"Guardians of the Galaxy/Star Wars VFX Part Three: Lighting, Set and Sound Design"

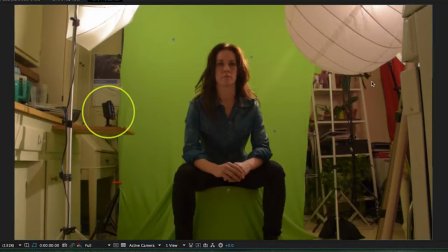Now all of these lights as far as color temperature are tungsten based so once you balance for those this LED right here would come out
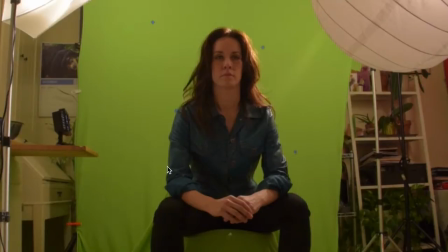a little blue to give her just a bit of a edging here and help give the sense of the computer screens that would be eventually around her.
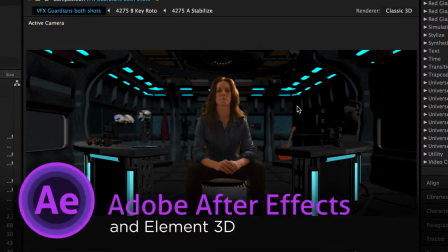We have our actress, Ruffly Compton.
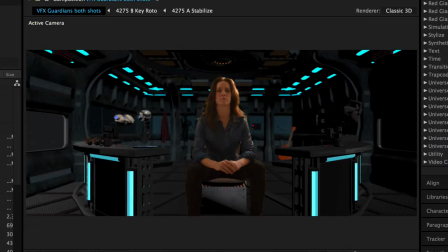If I were to leave this as it is and put the graphics on here and let me slide those on real quick.
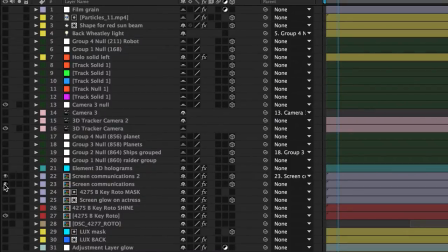Let's see these two here and we'll let that come in.
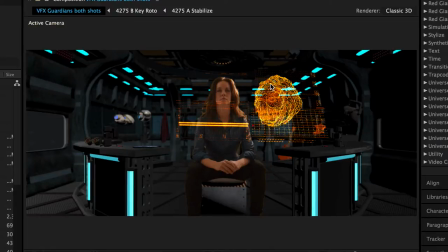this is not standing out as much as it should. I really need her and this area here to be our focal point. So I need to strike a balance here because if I just throw all this into complete shadow,
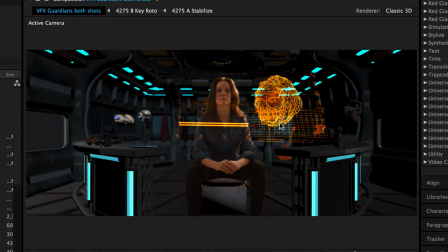sure, now this is showing up, but we've kind of lost our set. We've lost our sense of placement where she is.
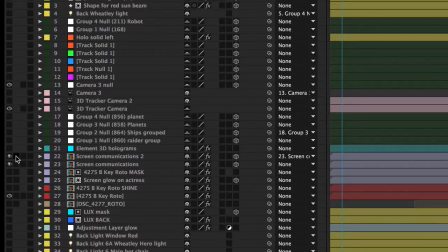Let's take off the screens right now and let's just focus on the lights.
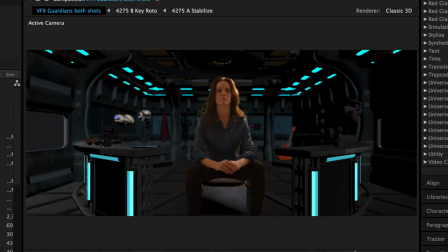Element in After Effects is great in that you can light it with your After Effects lights.
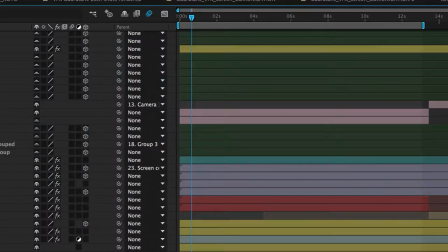You don't have to like pre-bake necessarily and everything else. So let's start with these lights.
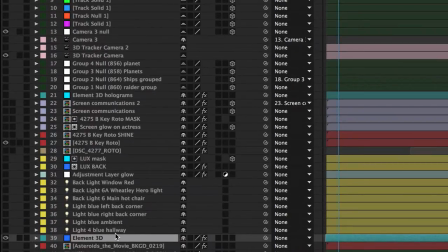Let's look over here. So I created one, two, three, four, five, six, seven main lights and then adjusted it with glows and did special effects with luxe on them and then shine to give them
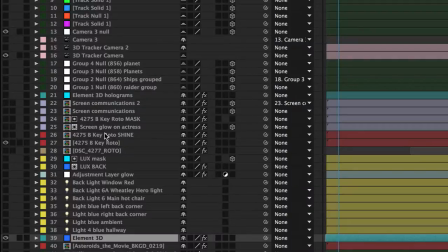dimension but uh i focused on that little part back in part two of how the light focuses on her but for now let's look at the lights that we brought here so we have a number of them we have a light that i had way back in the hallway
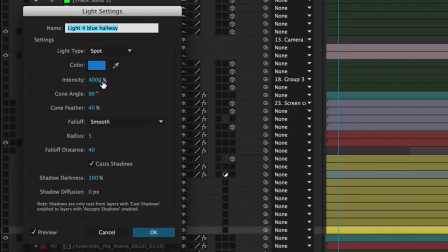which was just a spotlight uh set at a very high intensity um with a cone here,
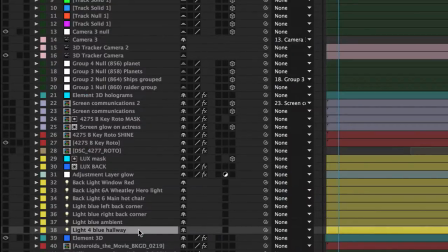and definitely a blue cast. I chose a lot of these lights, as you will see, to be a blue cast to help them recede in the background so that our orange graphics would punch up more in the front
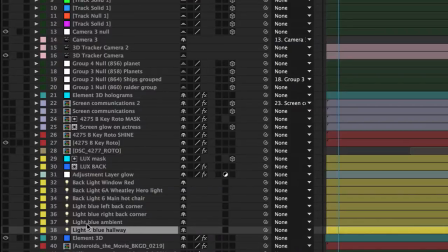without mixing up too much in the background. So we have an ambient light that I created, which is another spotlight.
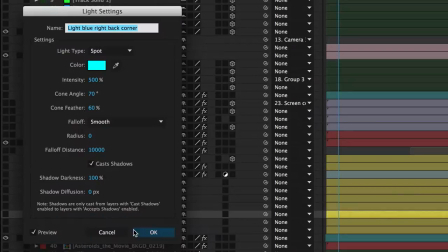We have a light back in the right back corner,
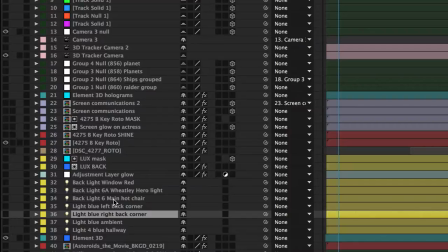one in the left back corner we have a hot spotlight that we are throwing onto our actress
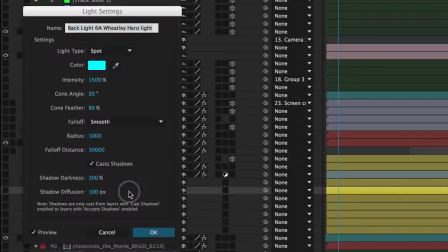we can help separate her from the background i had a little light that was following our little floating
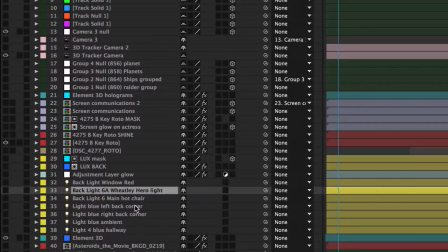wheatley drone robot and i have the red
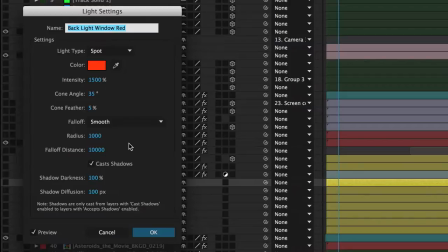light that's coming from outside on the right hand side in to give a sense of with the
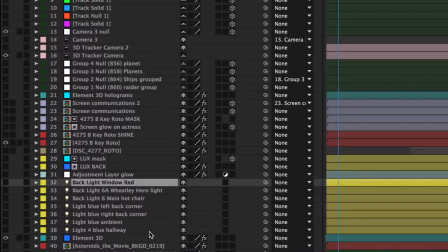red sunlight coming through another way of letting us know that we are not in our solar system let alone near earth.
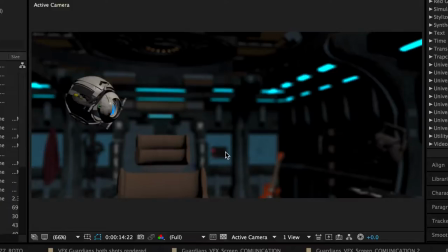Here's what the second shot looks like without any real lighting design at all. Let's start with our ambient light here.
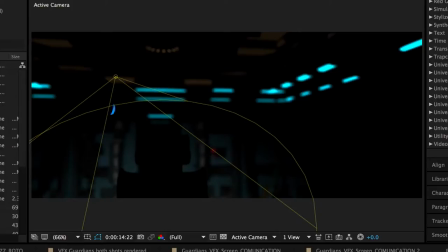Okay so at least this gives us this was just to fill in the background a little bit just you know get it out of the shadows a little bit.
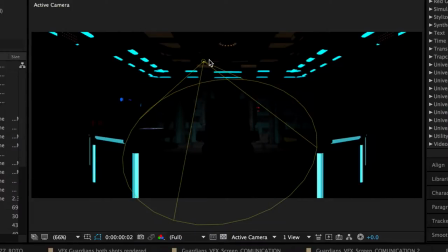Let's go back to our beginning frame here. So this light here is just giving some visibility to what's going on behind the chair here. Our next light is this blue, light blue, right back corner.
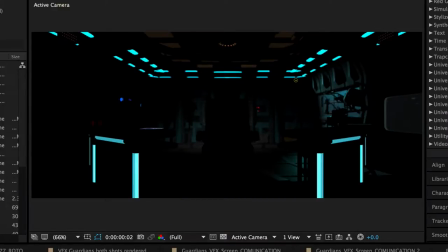Okay, I'm going to turn off the ambient light so we can just see what that one is doing. Now we've got a whole lot of props sitting here. In fact, we can turn on the one in the left corner as well because they're both trying to do the same thing. So right now we do not have all the lights on but you can see how we're still trying to create
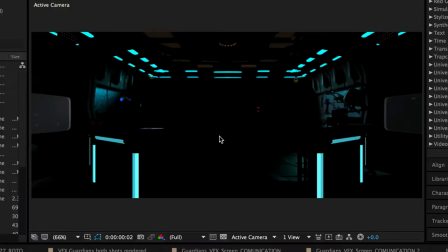a shape around our actress to give a sense of what the set is.
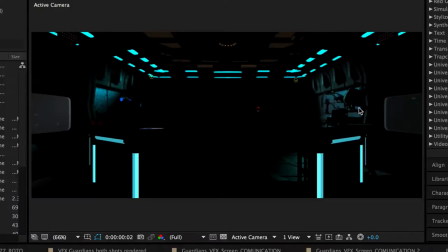By having nooks and crannies and shapes and props and whatnot you have the ability to build dimension to make it seem like a real space. If you decide to build your sets with just flat walls and flat floors, it's going to be difficult to light.
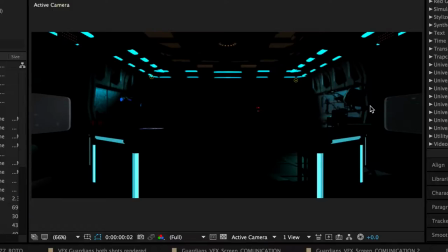It's going to be difficult to make it look real because very few things in real life are just flat, perfect walls. What we have here besides the careful lighting we're doing here is we have a lot of what in real production would be called practical lights.
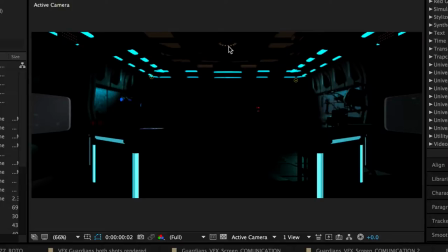We've got some subtle glows from some lighting fixtures that would be turned on more for different scenes. You can make out different buttons and diodes and glowing items here and there and then of course all these lights there are little ones here little emergency panels
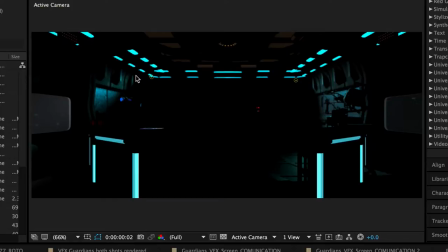there are all these fluorescent blue lights that help give a sense of shape and depth and dimension and these ones around the desk every bit here gives us a sense of being able to create a shape without distracting too much hopefully from the areas of focus.
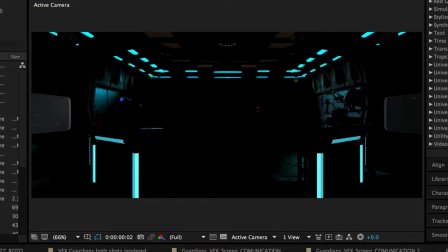Now we also have our hot light on the chair. We'll bring that one up. Hot light. Hot light on the chair. This light here is really meant to help with the dimension and being able to have visibility of the chair behind our actress. There's the hero light on the Wheatley droid.
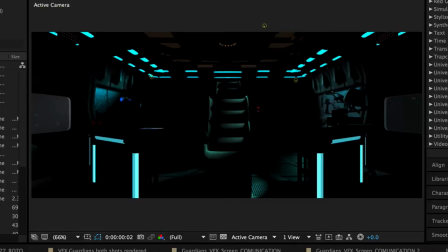I think it was to give a little bit more help with making him out as he floats in the background because there's not a lot of on-set light for him to float in and out of so i just wanted to give a little bit more to him to be able to pick
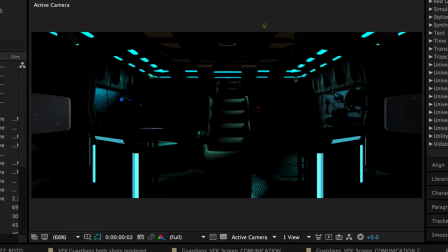him out and finally i have the red light that is coming through the window on stage right there we go subtle but you can make it out here uh let's also turn on our lux and
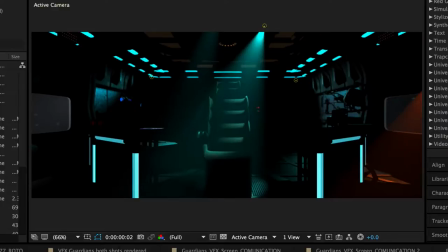also let's let's turn on our backdrop so we get the full effect of what the set was and let's turn on the glow there we go
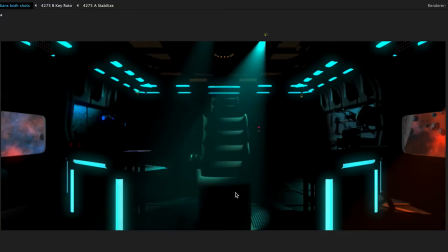we are lighting these areas here on the chair and on the chair a little bit on the desk so we can kind of make out more of that by lighting a little bit right here and right here right here it allows these areas in
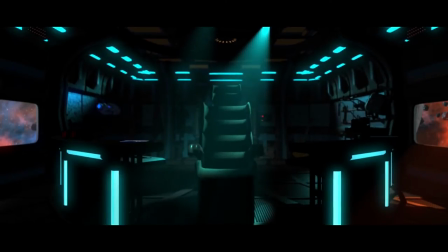shadow to stand out and of course as the camera dollies in it allows us to make these elements out.
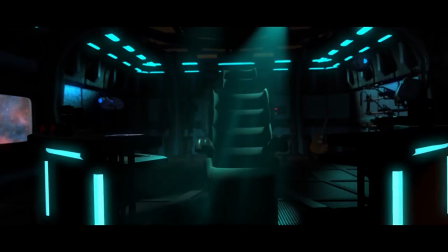So this is our lighting setup. Another thing to consider is the camera shot itself.
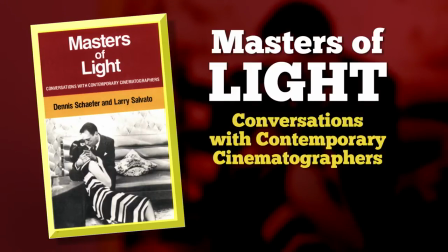Now there's a fantastic book out there called Masters of Light, Conversations with Contemporary Cinematographers.
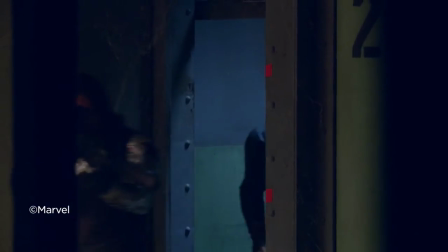I highly recommend this book. One of the things they talk about in there is if you're going to do camera movement,
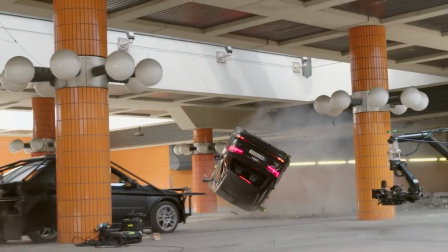in particular dolly shots, it is best to dolly past something.
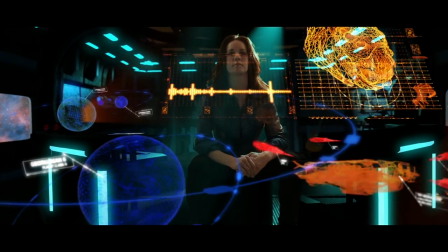Now in this case we're actually kind of dollying it in on our subject and as you can see with these earlier renders I
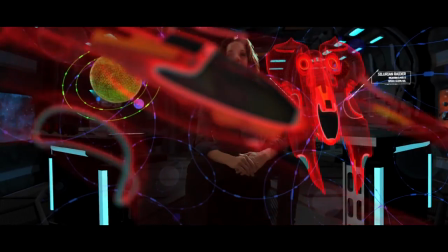even had ideas of the camera moving through part of the holograms.
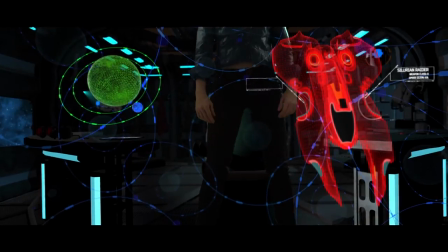Ultimately though despite the sense of motion I found it would be a little distracting.
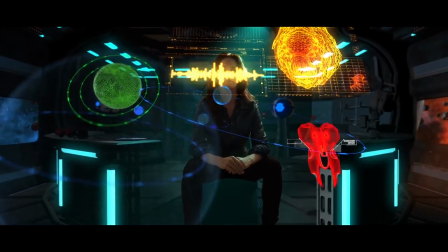I wanted things to be a little clearer so eventually I just kind of moved the holograms off a little bit
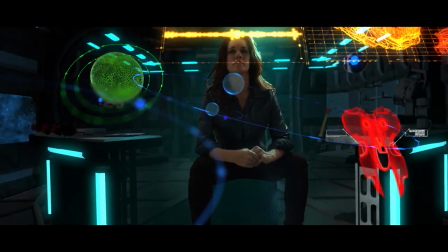more but that is another thing to keep in mind think about how
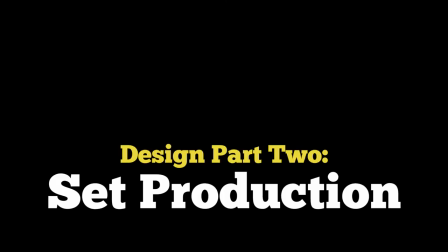it's moving through space let's talk about set design
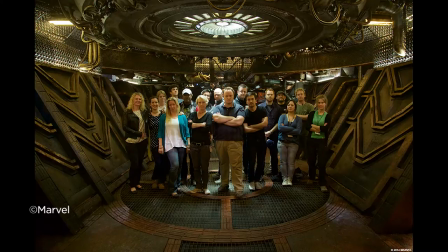big surprise this whole thing had a Guardian to the galaxy vibe
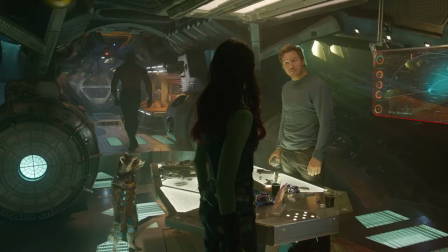to it and a lot of the sets with Guardians has a sense of
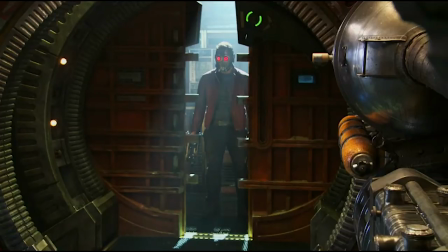metal that has been aged and sitting around a while with splashes of color.
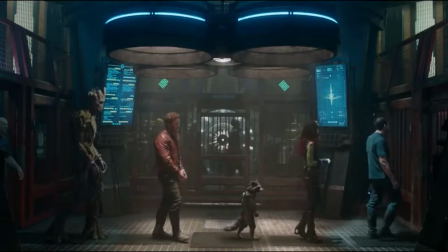So I wanted to infuse that same sensibility with this shot.
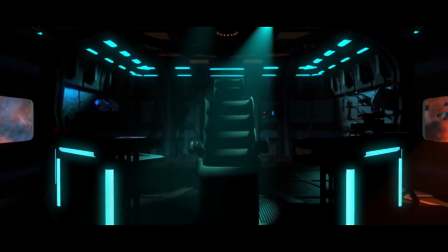I decided to go with the blues so that would all recede into the background so that our graphics would stand out in front of it.